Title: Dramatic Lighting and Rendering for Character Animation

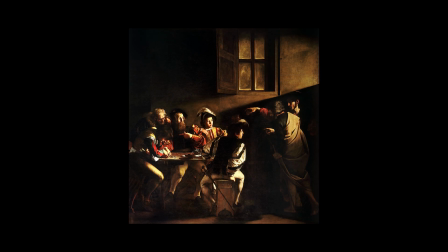[8:15]
Almost like, I wouldn't want to insult Caravaggio with this, but Caravaggio used to do the same kind of direct cinematographic lights.
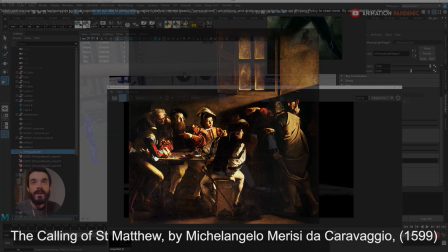[8:23]
Of course, I think the rendering took a bit longer than in Redshift back then.
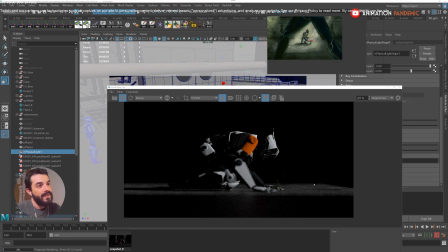[8:27]
So the problem I have down here is that I have this, you see, the square of the light.
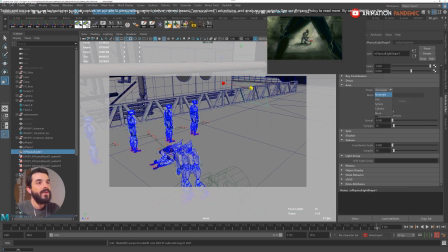[8:34]
I don't quite like it. Maybe I will try to do a disk and I want to see what happens in there.
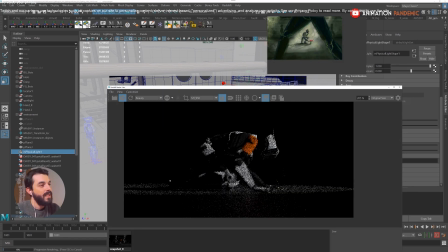[8:39]
And you see, if I do a disk in there, then all of a sudden I have a bullseye there, almost even more of a theater-like light. Very dramatic.
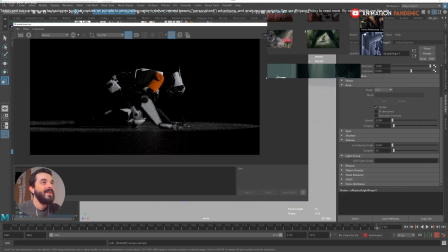[8:49]
And you remember, drama is what we're going for. So we really need that to be dramatic. In the meantime, I probably want to reduce the window of pure ref because it's getting in the way.
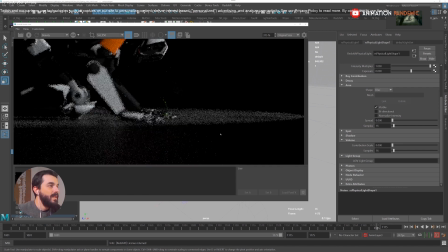[9:01]
There you go. I will keep this as a memo. It's a bit too dramatic or a bit too staged, and I think the edges are a bit too solid there.
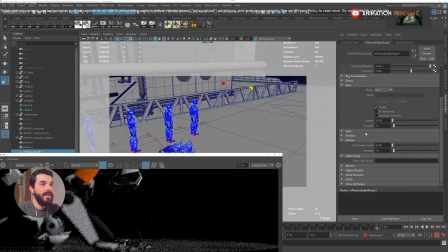[9:09]
So I need to do something about that. So I will go grab the light and I will open up the spread ever so slightly.
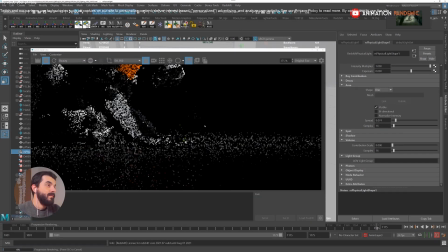[9:15]
I should get a softer light in there. I can open it up a little bit more. And you see that as I open it up, I start to see a bit of the other robots there.
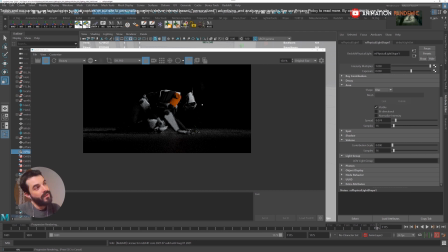[9:24]
But I'm interested mostly in the main robot there. So I don't want any other robot so far. The key light is for the hero. I think I'm sort of okay already. I can maybe open it up a little bit more. And you see that now the other robots are also emerging from the darkness there.
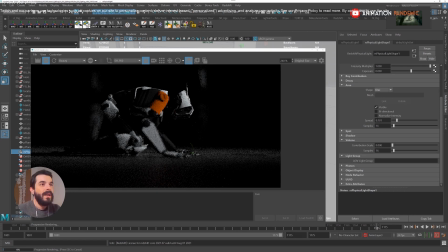[9:40]
Not too bad, not too bad. Maybe I will close it ever so slightly. Oops, sorry, that's not ever so slightly. That's opening it. So there you go.
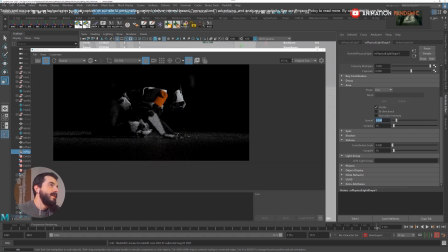[9:51]
Something like this will work. I will store this as a snapshot I will stop Redshift for a second and I will look at it again. So this was the light when it was fully open with the spread set to 1. So the light will go in all directions.
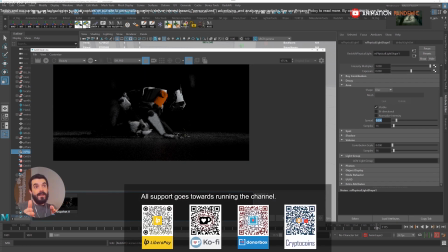[10:04]
And this one is the light with the spread set to 0. So it's a lot more focused on the character. And if you want the attention of the audience to be on the character, then you need to shine a light on it.
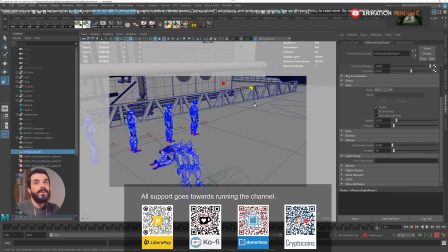[10:14]
The other thing is the color of the light. Which color should that light have?
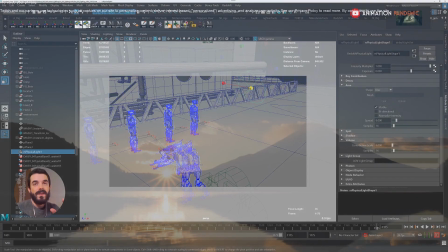[10:18]
Well, I think it should be the color of the dawn, the color of the sun when it's still pretty low on the horizon.
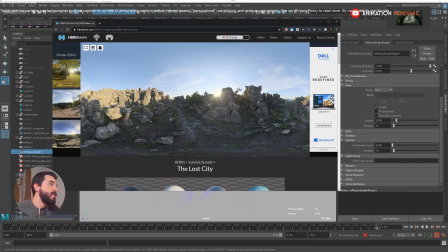[10:26]
So maybe I could go back to HDRI Heaven and I will copy this image. I will paste it there on PureRef so that you see now I have also that image as a color, and that image is a lot more precise than my color key. And then in the light itself, let me open up Redshift.
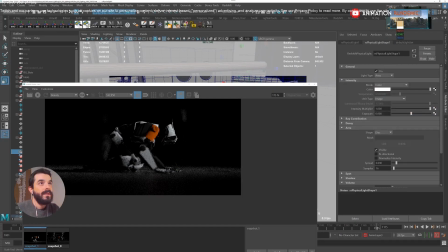[10:44]
In the light itself, I can go up to the color, sample the color of the rocks in there, or even the color of the sun, but you see it's pretty bright in there. So I will start with the color of the rocks to begin with, and then I will hit play to see if that makes any difference, because now the light is very, very cold.
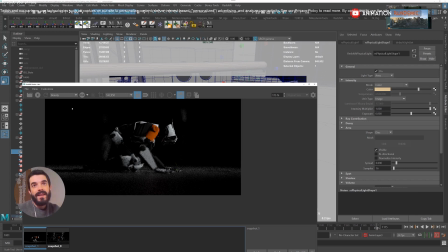[10:59]
It looks like a theater light, which is not too bad if this were a theater piece, but this is not a theater piece. This is supposed to emulate an exterior shot. So I need the sun to have a color which is a bit realistic. Now, I expect the light will be a lot warmer. There you go, look at that. In fact, we're getting there.
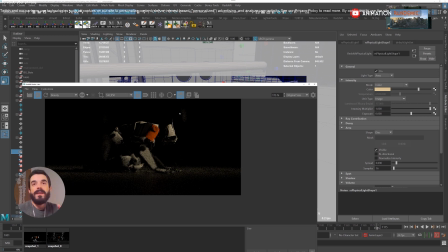[11:16]
So I found the right rotation of the light. I found the way to give it a spot effect, and also I found the color. If I want the light a bit brighter, I can go into the color and I can just push up the vibrance quite a lot and go towards white in there,
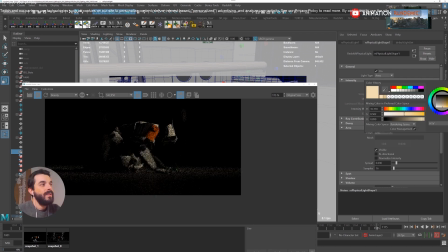[11:34]
and that should make it colder and a tiny bit more intense, I guess. But for the real intensity, I have to increase the exposure. So I will go over the exposure. So usually I set the multiplier as the first thing, and then I set the exposure as the second thing.
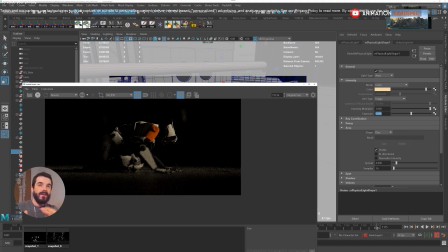[11:50]
Once I set the main multiplier value, I'm not going to touch it. I'm going just to work with exposure. So if I push up the exposure to say 0.5, we should get a bit more light in there, because you see it's increasing the exposure. So I will go to, I don't know, let's try 0.8. I will go up to 1.5.
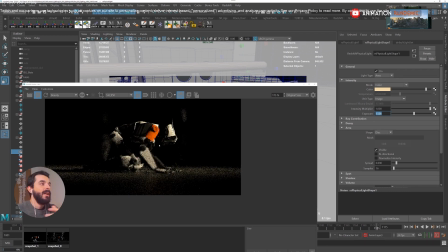[12:10]
We're getting there. Now, the main issue you're going to encounter with a character which is white, in my opinion, is that it's very easy to burn.
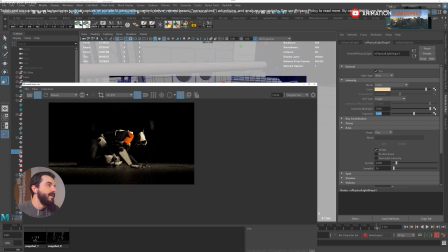[12:18]
So that it's very easy to bring the character to full white. So let's have a look and let's just check the head.
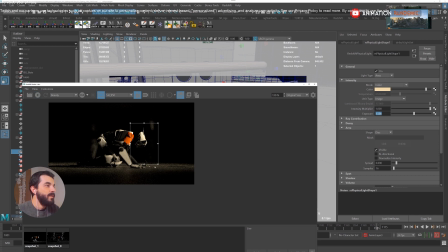[12:24]
The head is the part that burns really easily because it's really close to the light. So I will just tune that head by using this crop tool in here.
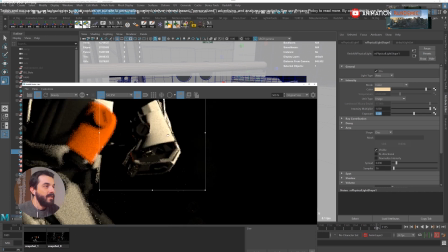[12:33]
When I press play on Redshift, I only am tuning that area. That's the same of Maya's or Arnold's IPR system.
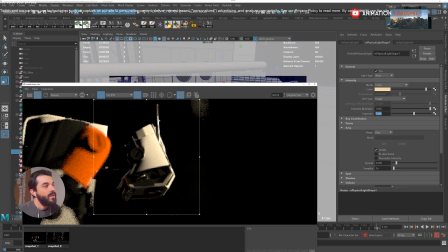[12:42]
So you only render what you need. So you see that we start to get a bit too bright in there. So maybe I'm going to stop. But these are not even the colors and the finer shaders.
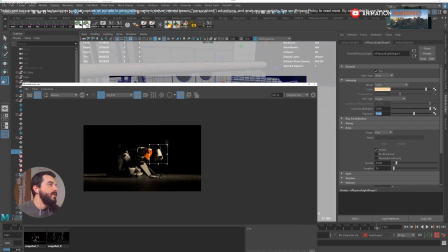[12:51]
But you see it's pretty burnt already there. So I think I'm going to stop, and I'm not going to push the intensity any further in there.
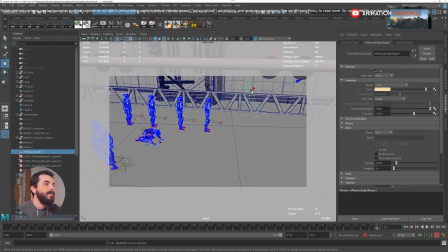[12:58]
But one thing I can decide right now is to maybe shine the light a little bit more, from a little bit higher,
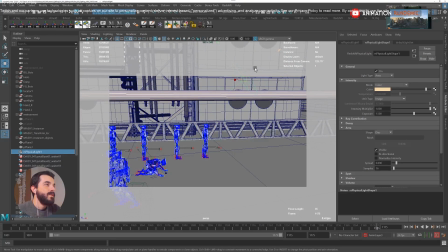[13:05]
and then rotate it down a little bit just to see if I get a more dramatic effect in there,
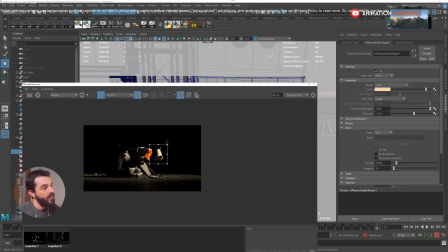[13:10]
because it feels like the light is almost horizontal if you check the shadow in there. I'm not looking for that effect. The color key was pretty clear. The light comes from that direction. So first I want to follow my references, and then if I think they don't work, I will go somewhere else.
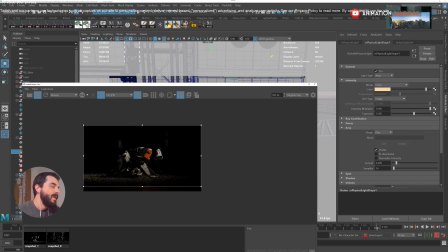[13:25]
So I think in here now the light is a bit more realistic in my opinion, because it comes from a bit higher and the shadows aren't nearly as long. I store this thing and I can compare. So light fully open, and the first orientation I got, light closed,
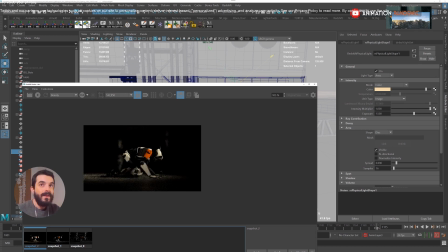[13:41]
first orientation I got, light a bit not that closed with the new orientation.
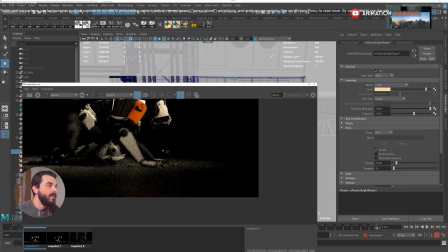[13:46]
And you see that with the new orientation, I am focusing a lot more on the character and this flower that is down there.
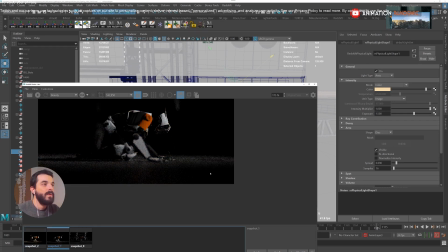[13:53]
See, a lot more in fact. Look at that. Now this area that earlier on we were lighting, but it wasn't really useful for anything, is not lit anymore.
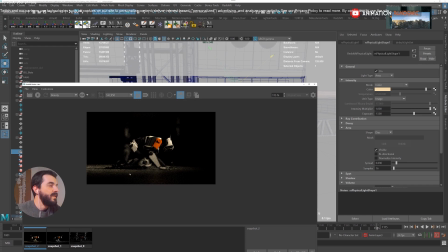[14:00]
And now with the focus is entirely on the character and on the shadows the character casts. So we're getting there. Now, it would be cool to create an environment around this character to remind us of what is around the character there.
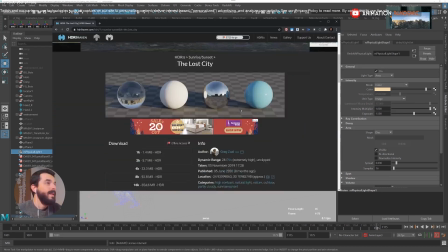[14:13]
So to do that, I'm going to grab exactly the HDRI that I found on this website.
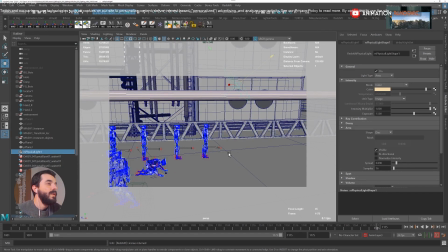[14:19]
It's called the Lost City, and I need it to be mapped onto a dome. So let's see how that's done.
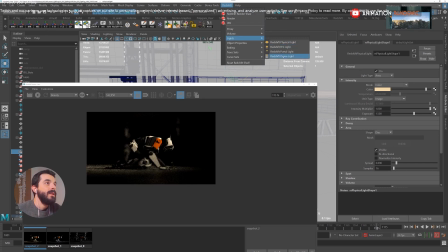[14:25]
So I will go Redshift, Light, and I will go Dome Light. And in there, a little dome is created.
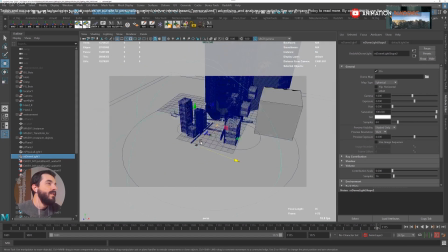[14:31]
I will make it bigger so that you see it's there. The scale does not affect lighting, not even the position.
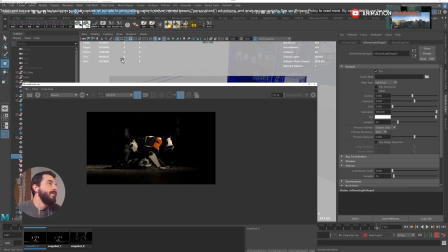[14:36]
It's just the rotation of the dome that affects lighting. If I launch a render this way, I would probably get a bunch of white, bright light flooding through. Let's see. There you go. We are getting there. So you see that now the characters are visible. The background starts to become visible.
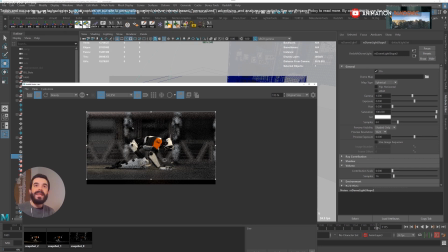[14:54]
the problem we have with this is that this is taking away a bit from the foreground, so that's an issue. And now everything is tinted exactly the same way,
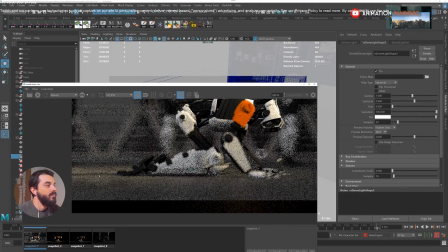[15:05]
and it doesn't have that contrast that I used to have in here between the round light and the environment around it.
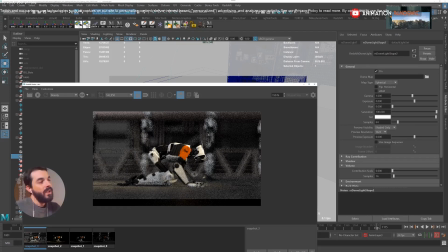[15:12]
It's gone. It's no longer there. So I think we're onto something, but not necessarily what we want. Also, it looks a bit like a Star Wars scene at the back. They look like Star Wars troopers marching in the background, and there's a dude in front of them.
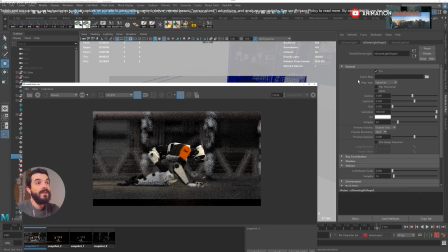[15:29]
So let's see if we can give it some context. Into the dome map, you can browse the dome map.
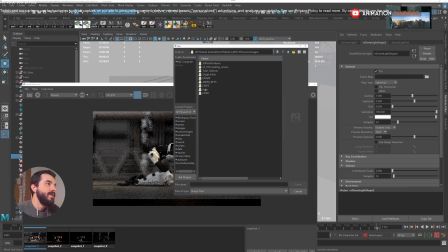[15:35]
You can go find a texture, usually into the source images. I have a folder called HDRI, and I have the lost city.
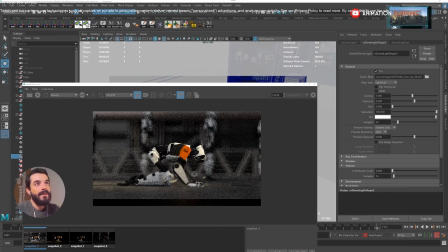[15:42]
I click on open, and now hopefully I will have this picture here that is our source light. So I expect the colors to be a lot different now.
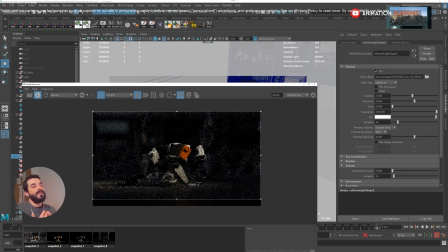[15:50]
And you see that now I have the colors which are a lot different because there is significantly less brightness coming through from that dome. And you see that now I recovered that contrast between the main character light and the background.
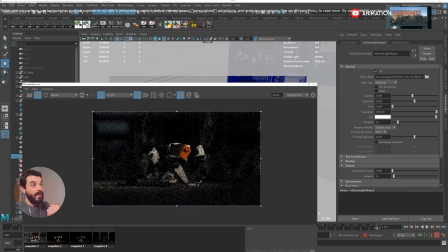[16:05]
And yet I managed to pull out the background a little bit just to give some context to our lighting, just so that it doesn't look like just a theater bullseye there. Well, in Italian, that round light that you have in theaters is called bullseye. I'm going to check, and we have fully open, fully closed,
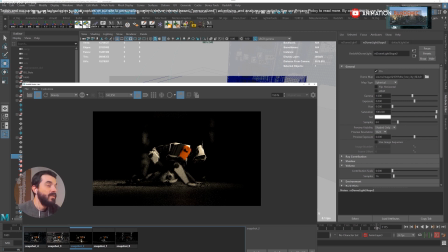[16:25]
a bit open and colored and rotated to favor the character, and you see a bit of the background is coming out.